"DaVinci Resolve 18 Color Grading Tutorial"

It's easy enough to set the white balance manually and I thought about leaving this section out of the video entirely but I thought it was a good thing for you guys to know and it's also a good way to show you how you can copy grades from one clip over to another.
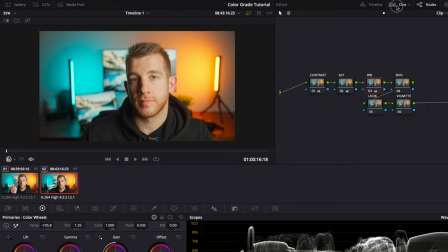The last note in the color correction phase is the skin tones.
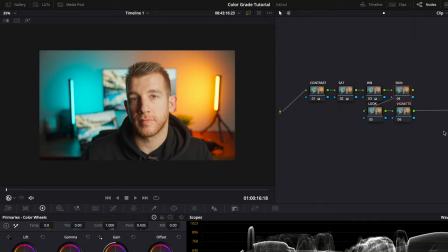For this correction instead of looking at the waveform graph I'm going to open up the vectorscope graph.
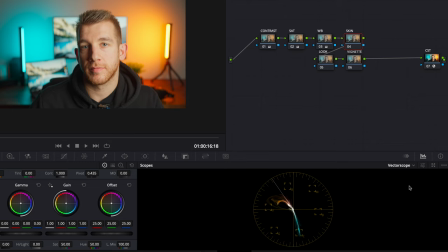This graph shows us the distribution of all of the pixels in our image on the color wheel. So you can see in our image we have a lot of cyan and orange due to the background lights. The farther away a value is from the center of the circle the more saturated it is.
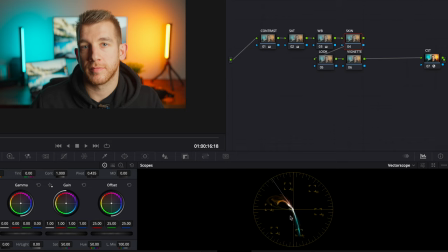This graph is really useful for the skin tones because years ago this skin tone line was created which is essentially the optimal hue or color for skin tones. If you don't see this line open up the settings and check off the box next to show skin tone indicator.
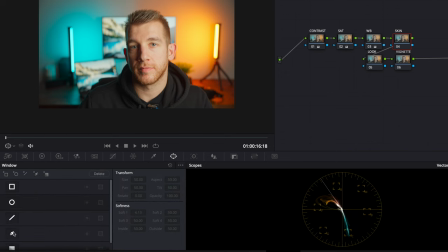What I like to do now is using the pen tool in the power windows highlight a section of the skin.
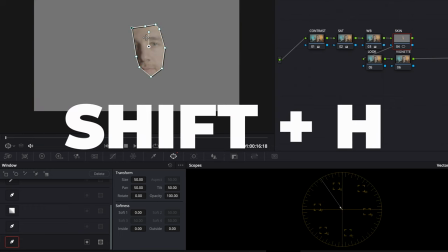Now hit shift and h to show only your selection.
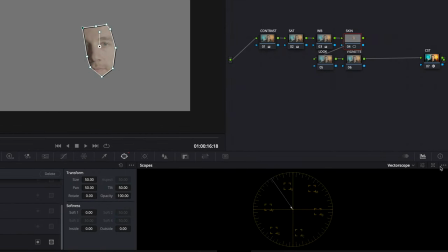Because this line is so small I'm going to open up the settings again and check the show 2x zoom to see it a little better.
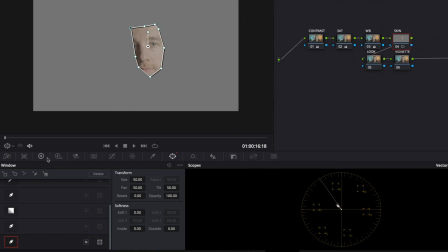It looks like the skin tones are actually okay in this shot but let's say for example the skin tones were too far to the left meaning they were too green. You could fix this by going to the tint and adding a little bit of magenta to balance the green. If the skin tones were a little bit too far to the right meaning they were too magenta you would do the opposite you would add some green.
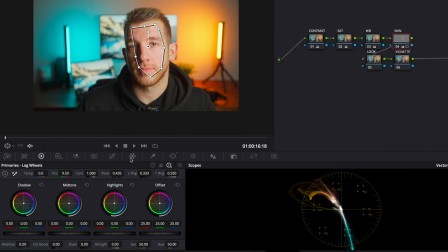Now I'll hit shift and h again to see the whole image and I'll turn off the mask by clicking the pen tool again. You could just stop right here the video looks pretty good and to be honest, I don't do a ton of tweaking after this point. I mostly rely on my lighting to get the image that I want, but I will make a few small finishing touches. One little thing you guys can do is to hit the like button if you're getting value out of this video.
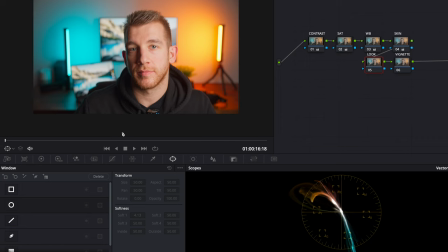All right, so I have a lot of teal and orange going on in this video because of the lights, but I don't like how warm the blacks are here in my hoodie. So I'm going to pump a little bit of teal into the shadows to fix this. This is where I will use the log wheels because like I mentioned before, it's more targeted and I only want to add color to the shadows.
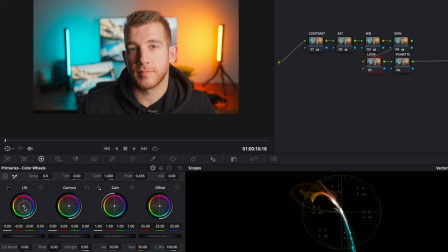You can see that if I try to add the color to the lift instead, color gets added to the mid-tones as well and I don't want this. So I'm going to add a little bit of teal but I'm not going to overdo it. Less is more when it comes to color grading in most cases.
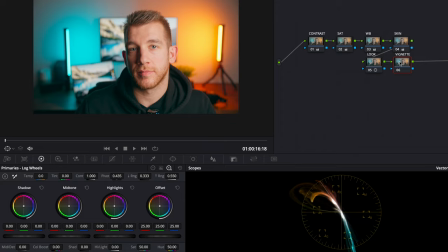Next up, I'm going to add a vignette to draw more attention to me in the center. I'll do this by opening up the effects again and searching for vignette. I'll change this from basic to advanced.
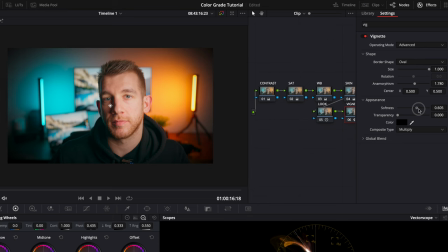I'll increase the size up to one, softness up to one, and adjust the transparency until I like the look. Like so. And that's it. We've taken this and turned it into this. Alright guys, that's it for this video. I hope that you found it helpful. If you did and you want to keep seeing content like this, then be sure to subscribe so you don't miss out on my next videos. And I will see you in the next video. Mmm, I love cereal.